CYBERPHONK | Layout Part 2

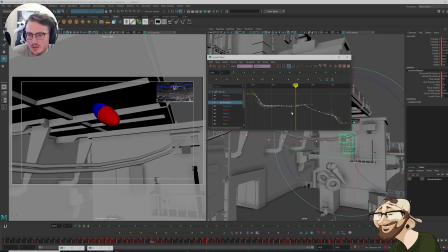(59:38)
I think I can blend the translation Y in a little bit more so it feels more seamless.
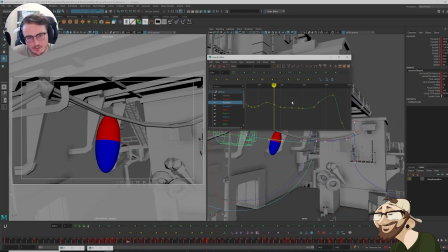(59:44)
So I do want to have it, I think up to here is good,
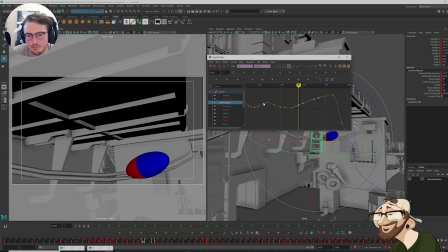(59:50)
but then from this point on, we can actually naturally just blend into it going a little higher.
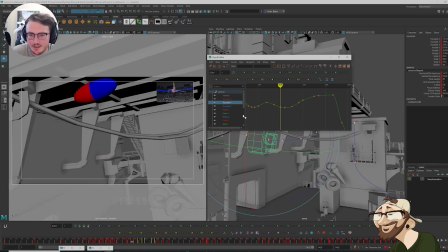(59:59)
Just so that when we get to this stage, there's a bit more of a smooth transition. Like we don't feel the camera going up so abruptly in translation.
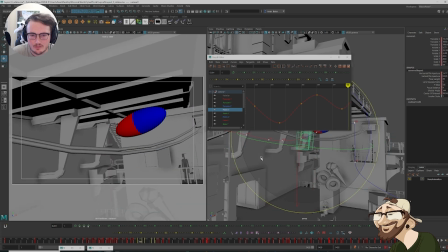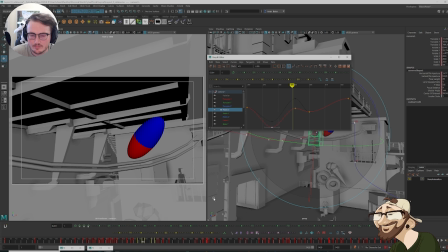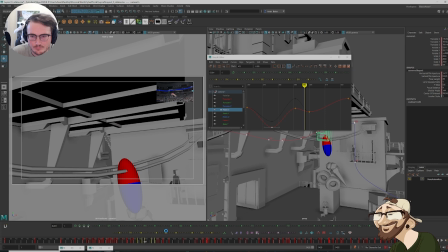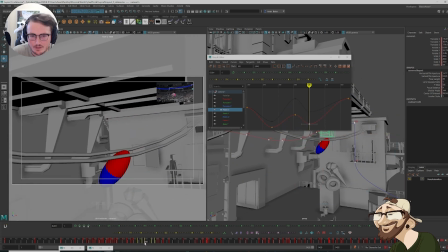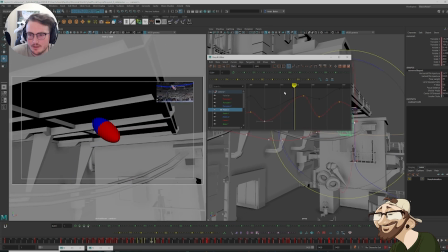(60:32)
And then here again.
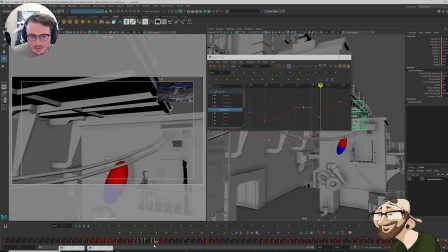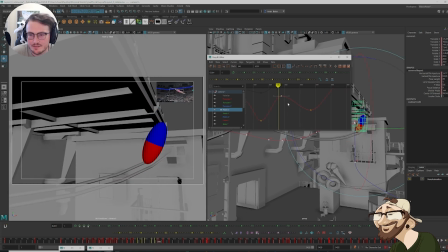(60:50)
I will definitely need to refine this once I get more keys in here.
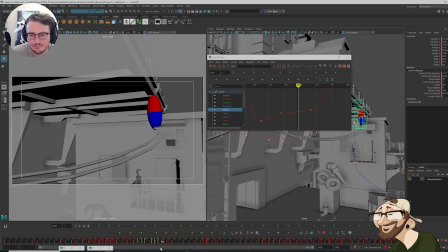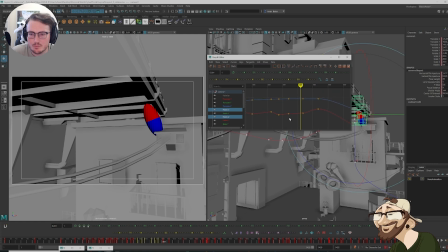(61:11)
There's something about this as well, as we're coming across screen,
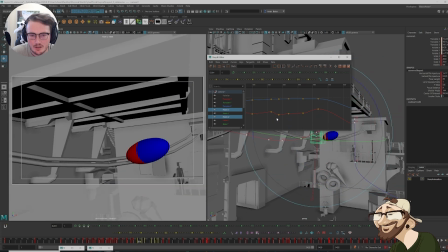(61:18)
where we just kind of stop here. And I want to kind of make it feel like that we're always moving.
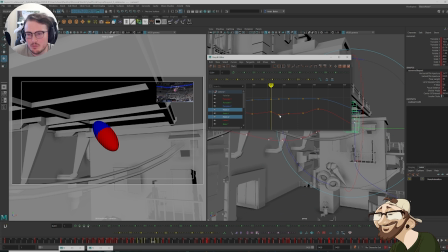(61:25)
So maybe from here...
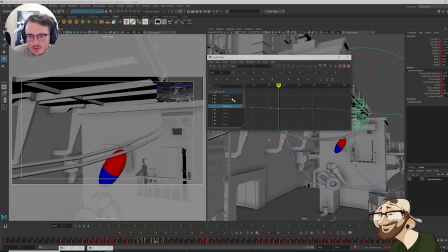(61:31)
Oh, that's rotations. Just translations in here. We do come to a stop. So I'm just going to smooth this through.
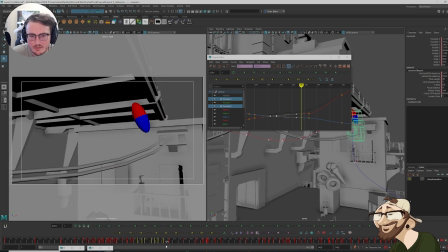(61:41)
Just so that we're always moving. There we go. Just kind of eases into it a little bit more.
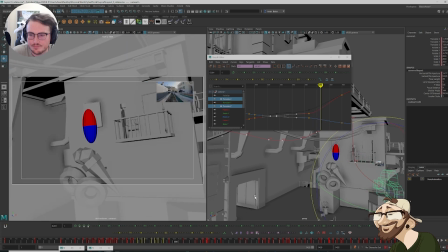(61:49)
Then here, we need an extra key. I want to ease this out a little harsher. Same on rotation.
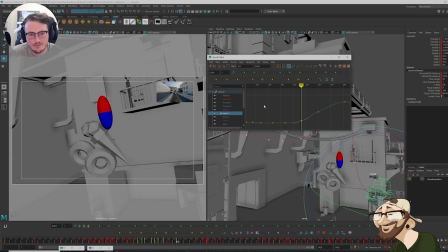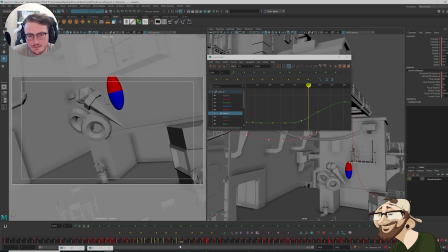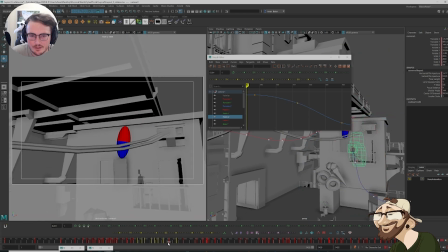(62:10)
I don't mind having a little bit of lead on the tilt. Coming down here.
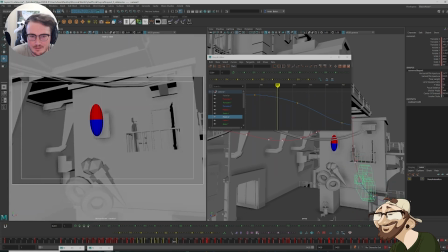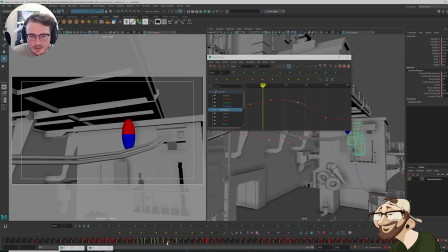(62:22)
I think the rotation X can be a little higher. That wire is annoying. It just happens to be there. I might be able to lower the ice cream cone.
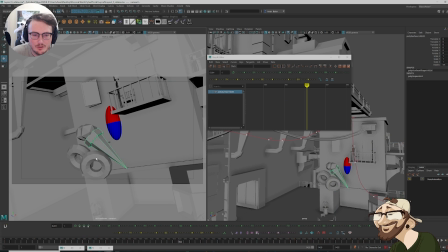(62:40)
I think that's what I might do. I'm going to lower the ice cream cone.
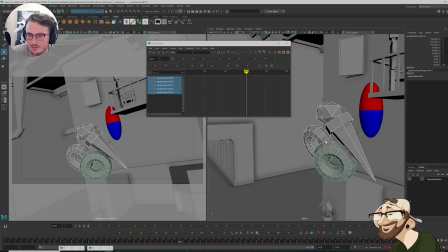(62:49)
Just so then, when we drop,
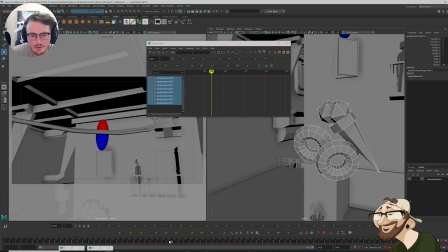(62:56)
we have a bit more of a clear read. So when we get to here, and this,
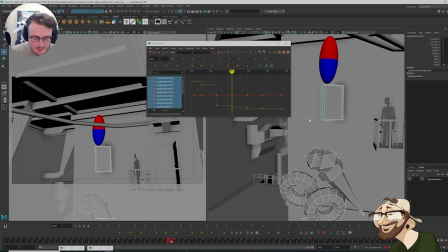(63:04)
and this, everything is going to move down together.
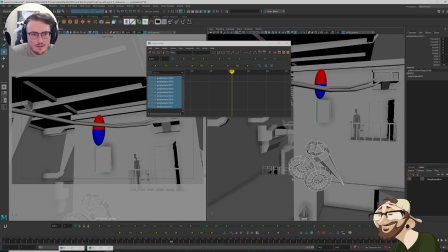(63:10)
We're going to move this stuff a little bit more. Oops, we're missing an ice cream ball. Ah! That guy. So move this stuff down.